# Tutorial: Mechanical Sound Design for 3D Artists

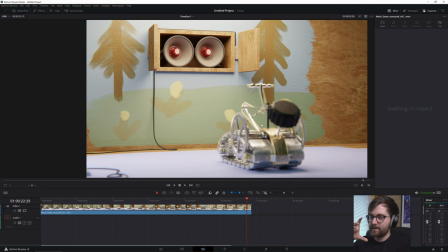I think that this could be some really cool like spring sounds, like some old watch parts or something.
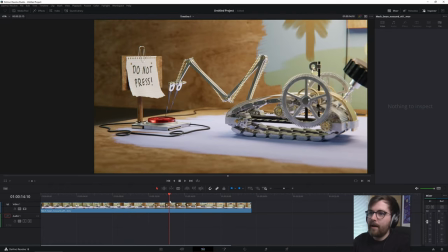So those are most of the sound effects I want to add for what's happening. But then we're also going to try and explore more like an ambient sound.
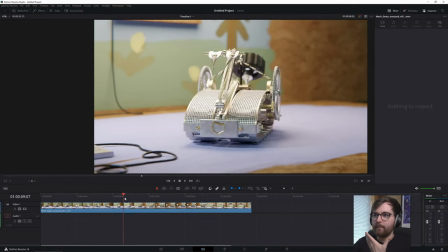Like, where are we? Right? I feel like we are in a, maybe like some workshop, like a garage.
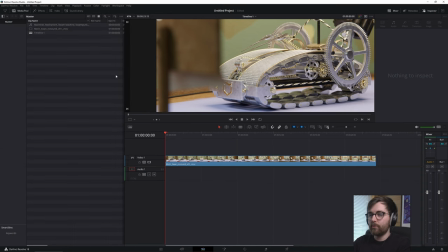Let's actually just start with adding some sounds here. First, I want to go to the media pool, by the way, and right click, add a new bin, and just call this sound effects. We want the sound effects to be in this folder, just so it's a little bit easier to navigate once we have spent a few hours in this scene.
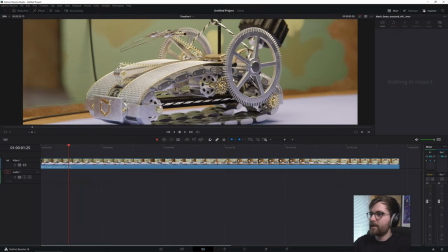So I want to start out with the gears. So I want to find gear, like a ticking noise that is going to follow the large gears here.
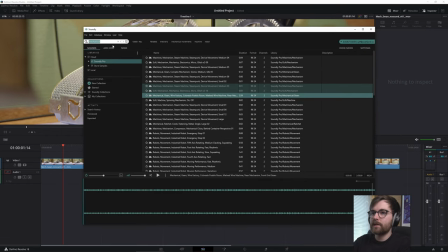So in Soundly, let's tick. I really like this one. Yeah. Stopwatch. Perhaps I should search for stopwatch. This is also nice.
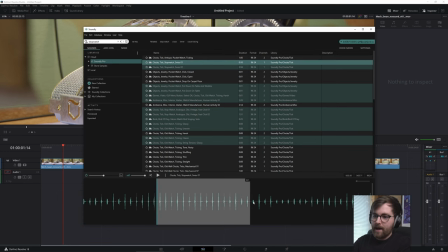Okay, so let's do this one. But something weird is going to happen when we import this. So let me show you. When I click this and I drag this in here, what we just did is that we dragged a sound into a stereo timeline.
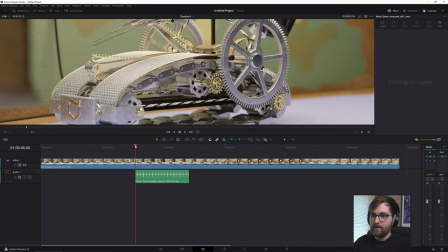But this sound is mono, it's not stereo. So if I press play now, it's just in one ear.
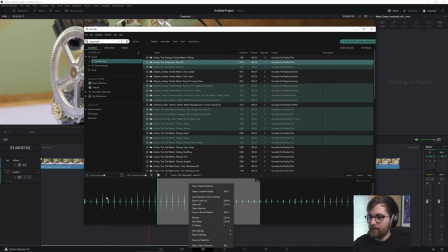So to make this stereo, you can right click and click to stereo, which is just J. So now when you click and drag it in,
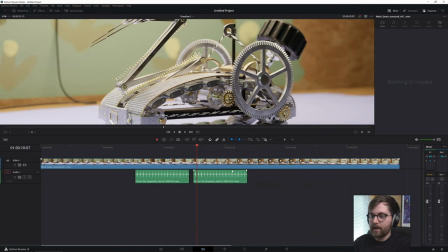you can't really see the difference, but you can hear that it's now in both ears.
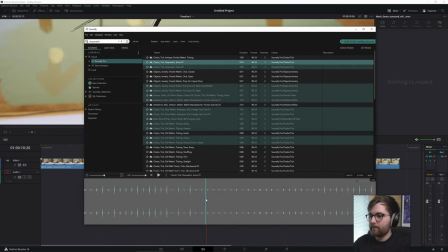I actually want the entire thing, so let's just double click and let's import this.
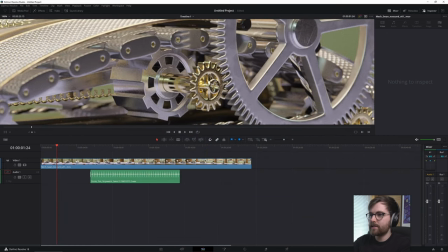I want this to start just when this gear starts moving. You can turn off this snapping if you like.
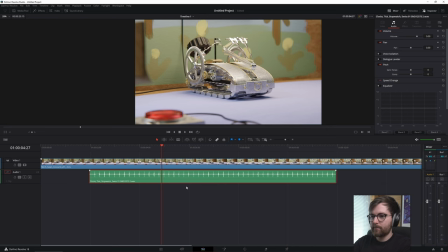Okay, so to slice this up, I can use select it and press Control B. Then you can move this over.
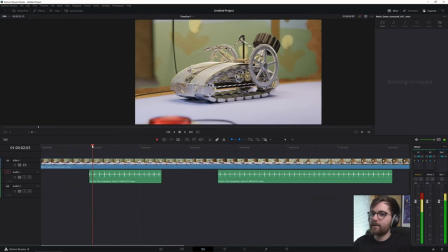Yeah, this will 100% not work. Yeah, it's too rhythmic and we're having this. There's not a linear animation on the rotation here.
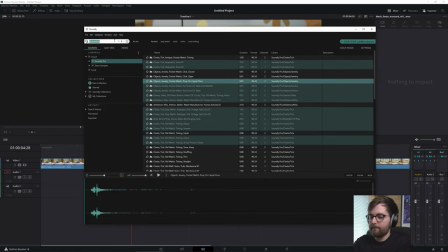Let's search for gizmo. Maybe some of these power down sound effects could work. So I want to take one of these, but then I want to reverse them.
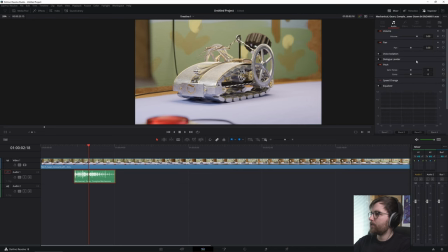So you can go to the inspector up here, select the clip, and you can go to speed change and you can click this button.
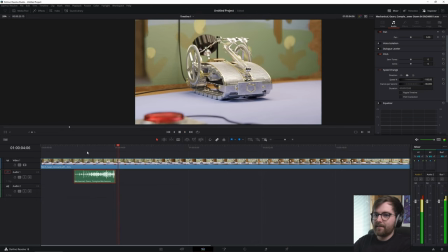That's really weird. No, it doesn't work. That's cool.
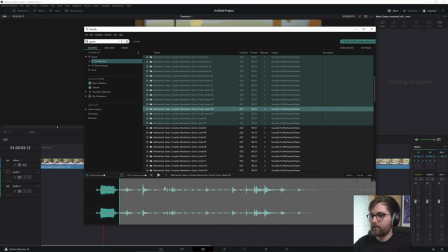I like that. I like that a lot. Let's take it just after the hydraulics.
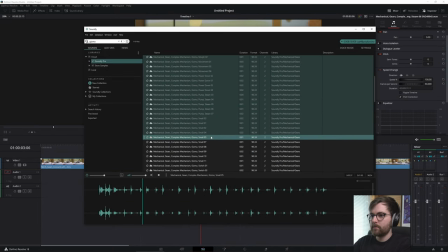Yeah, I like it. Maybe that one as well.
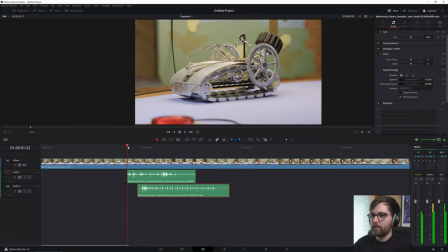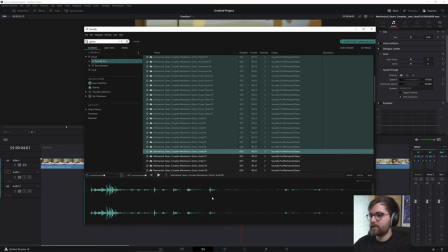Okay, we're getting somewhere. This is a good stop. I want this to be at the end.
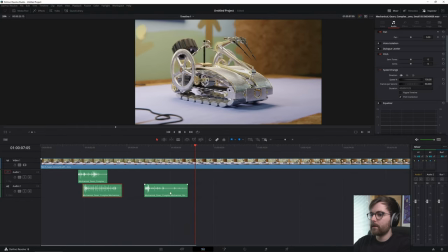Yeah, maybe it moves here. Yeah, listen to this.
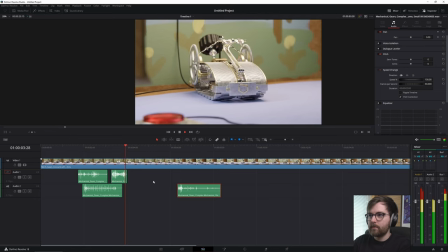I'm just going to try and line this up. This one is really nice.
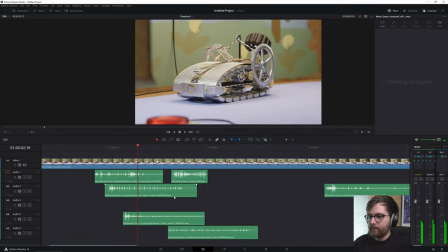Yep, I like this one as well. You can hold down Alt to duplicate.
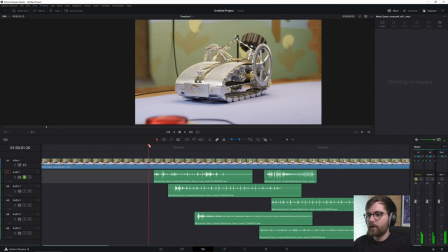Something about this sound, you can solo it here if you like. This, that's wrong. It's too heavy. It feels like it's too big in size.
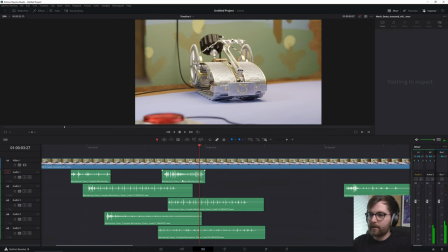And if you want to mute the clip, you can select it and press D.
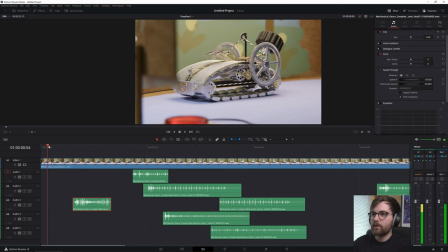Perhaps this one belongs at the start. No, here.
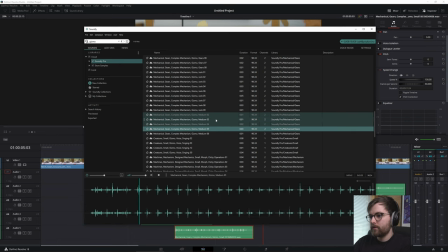It's like a roller coaster. This is good.
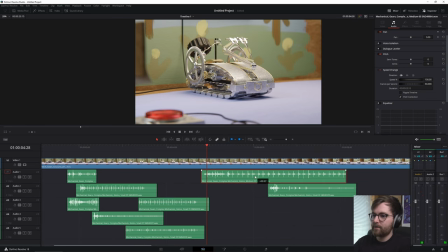I want a separate sound for when it's going forward. I feel like there might be some other springs inside of this that we can't really see.
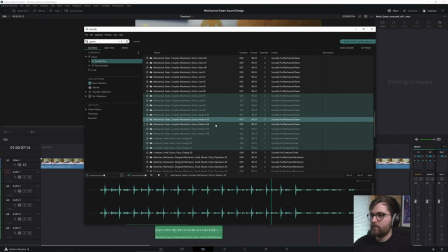That's something. I think this is cool.
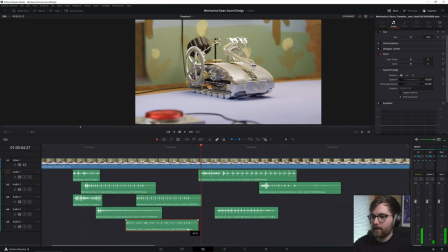I want it to stop like a little bit more sudden. Yeah, oh nice. We really want to respect that the robot is stationary.